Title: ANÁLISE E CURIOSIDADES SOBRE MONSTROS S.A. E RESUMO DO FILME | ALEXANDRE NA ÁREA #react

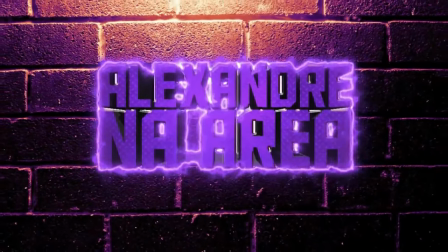ALEXANDRE MARIA
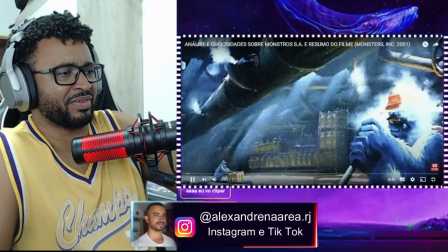Visuais que foram descartados, ideias abandonadas e como seria a história original.
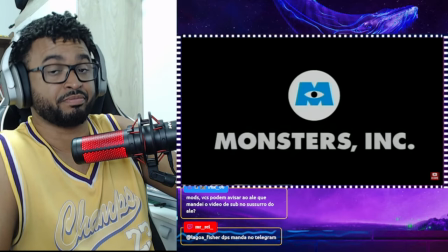Eu sou o Junior Dino e vou te contar tudo sobre Monstros S.A. Então já deixa o seu like pra não sair um monstro do seu armário.
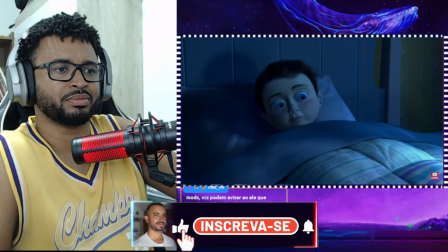Quando vai dormir, um garotinho suspeita que algo está saindo da porta do seu armário.
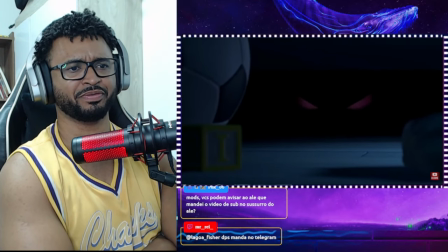E realmente tem um monstro embaixo da sua cama. Qual criança nunca teve esse medo?
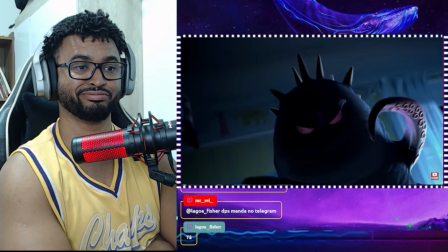Antes de dormir eu sempre olhava embaixo da cama. O monstro se levanta das sombras para assustar a criança.
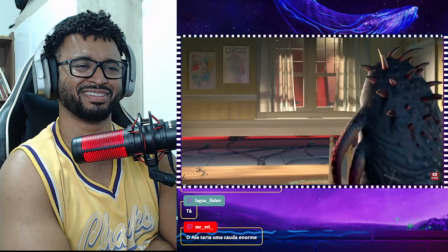Mas ele também se assusta e descobrimos que isso é uma simulação. Ele está fazendo um teste para
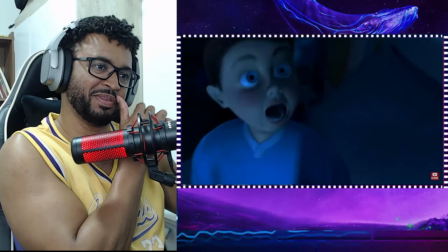uma fábrica que assusta crianças para coletar os gritos e refiná-los para gerar energia.
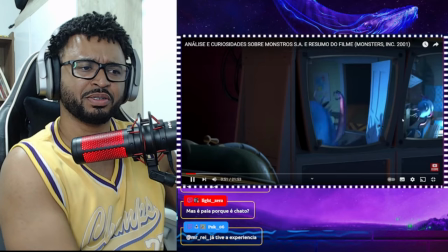Eles não tomaram o máximo cuidado possível com as crianças, porque elas são tóxicas.
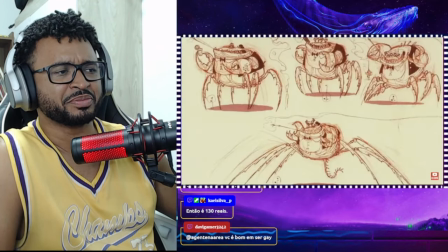Water Nose é o chefão. Ele parece uma mistura de aranha com caranguejo.
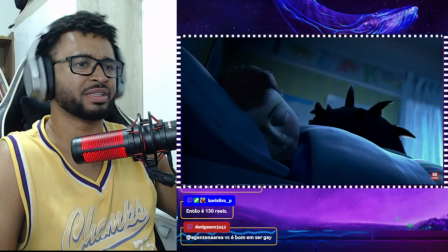Eu adoro esse início por ser bastante sombrio.
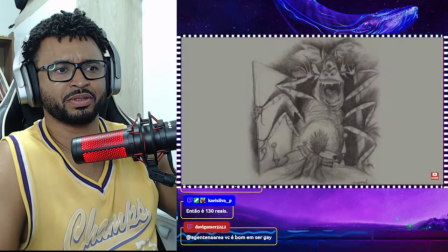Inicialmente o filme todo seria mais sombrio, e os monstros foram criados para serem assustadores.
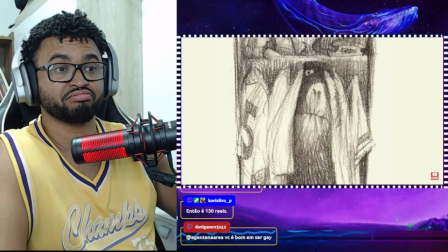Mas os produtores pediram para o pessoal pegar mais leve no visual, já que esse é um filme para crianças.
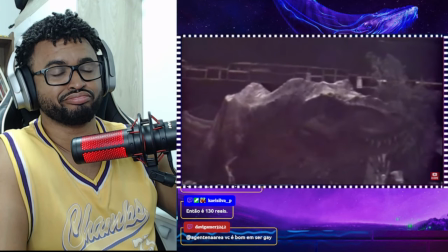Então os monstros tem um visual mais fofinho. Você quer saber as maiores curiosidades sobre filmes de monstros e animais assassinos?
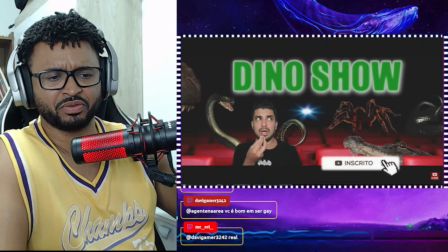Então se inscreva no Dino Show e ative o sininho para você não perder o próximo vídeo.
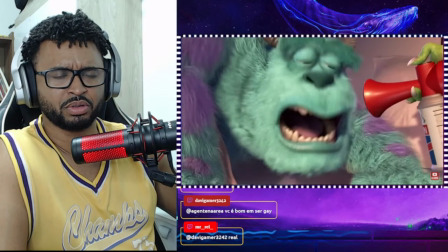James Sullivan e Mike Wazowski são dois amigos que moram juntos. Eles trabalham na fábrica.
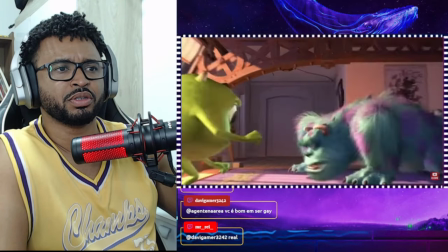Sully conta com a ajuda de Mike para ajudá-lo a treinar. Esse treinamento é hilário.
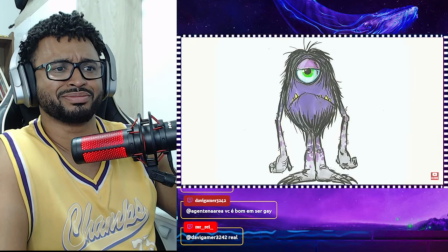Pé de monstro, pé de monstro, pé de monstro, a qual dá criança?
No início Mike tinha uma cor roxa. Era peludinho e não tinha braços.
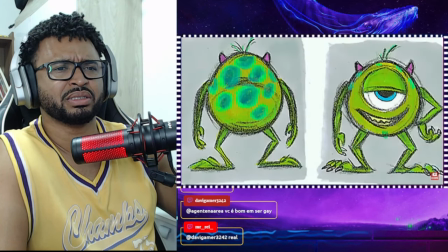Ele era muito chato e vivia criticando o Sullivan. Mas os produtores acharam que seria melhor se Mike fosse um amigo do Sully.
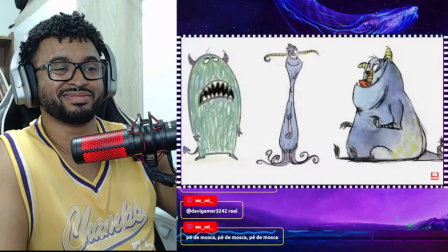Já para o Sullivan foram criados vários visuais de todo tipo que você pode imaginar.
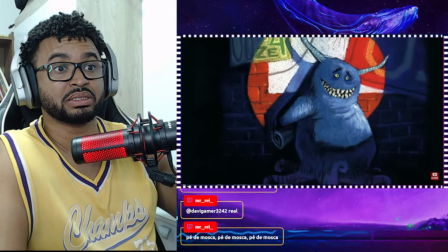O principal era um que ele tinha grandes chifres e tentáculos no lugar das pernas.
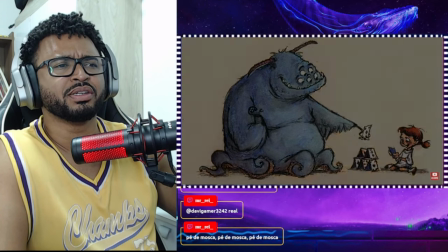Mas os animadores acharam que os tentáculos roubariam a atenção das crianças. Então essa ideia foi descartada Sem contar que ia ficar parecendo um rentão ambulante E também
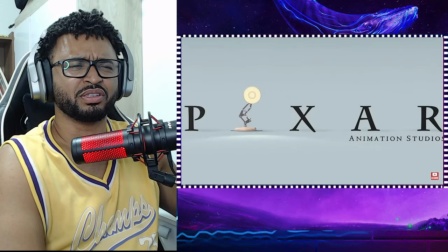usaria óculos Mas o pessoal da Pixar O famoso estúdio que criou essa animação
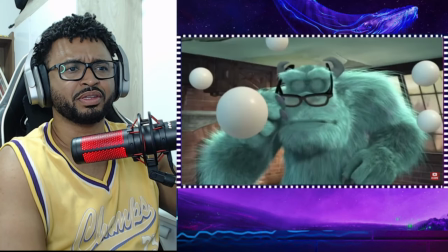Gosta que os olhos dos personagens Estejam sempre visíveis Para passar os seus
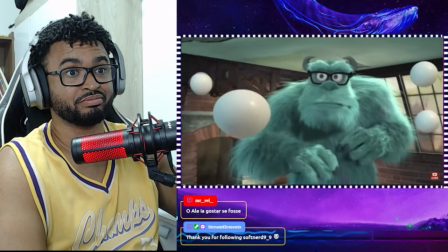sentimentos Então essa ideia também foi descartada Sully tem 2.3 milhões
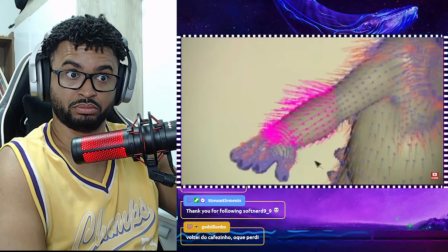de pelos Isso exigiu muito trabalho dos animadores Que tiveram que desenvolver
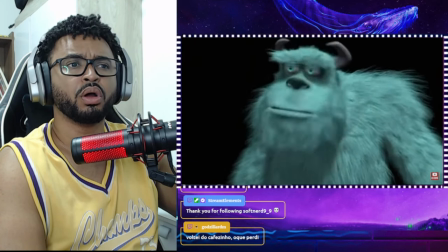um programa Para que esses pelos se movessem de acordo com o movimento do
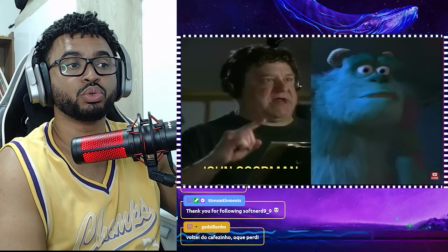Sullivan Mike e Sully foram dublados pelo John Goodman e Billy Crystal Os dois
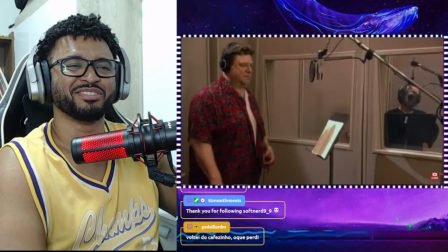gravaram lado a lado no estúdio Para os diálogos ficarem mais naturais
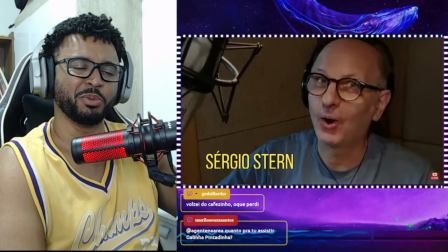No Brasil, Sully foi dublado pelo Mauro Ramos E o Mike pelo Sérgio Stern Eles fizeram um trabalho tão bom quanto
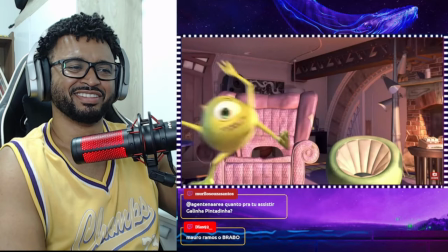o original Não dá pra acreditar Eu nem comecei a sua Os dois assistem o mais novo comercial da Monstros S.A.
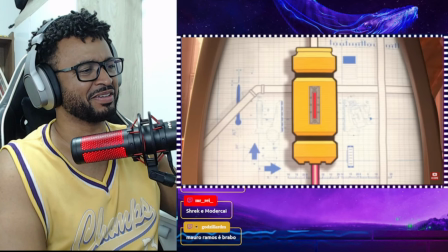Eu acho essa ideia de coletar gritos para gerar energia genial.
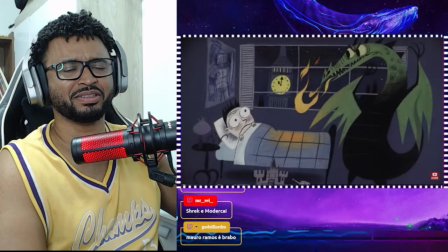Foi a forma criativa que os produtores encontraram para explicar o porquê os monstros assustam as crianças.
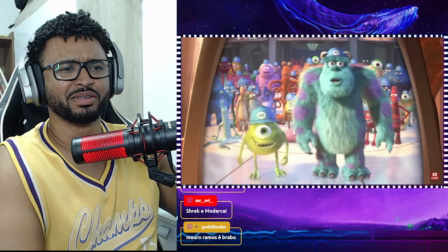Na hora em que o Mike vai aparecer, o logo da empresa tampa o rosto dele.
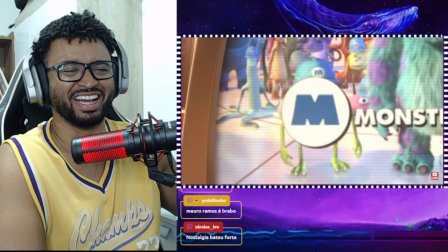Mesmo assim ele fica felizão. Essa é a minha piada favorita do filme.
Eu tô na TV!
Essa é a Monstrópolis. Ele literalmente só apareceu por um segundo e depois nada, tá ligado?
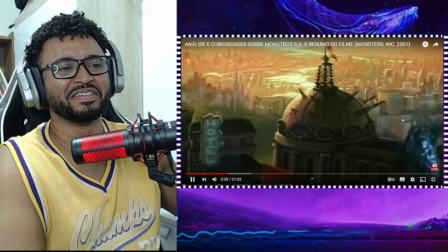Nada disso. Dade dos monstros. A ideia é mostrar como seria o nosso mundo se ele fosse habitado por monstros.
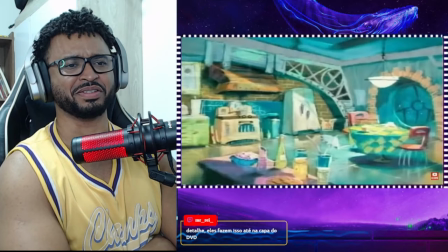Ele é parecido com o mundo dos humanos, mas é adaptado para os monstros viverem.
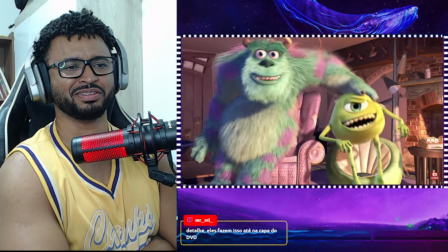Um exemplo disso é que as poltronas do Sully têm buracos para ele encaixar sua cauda.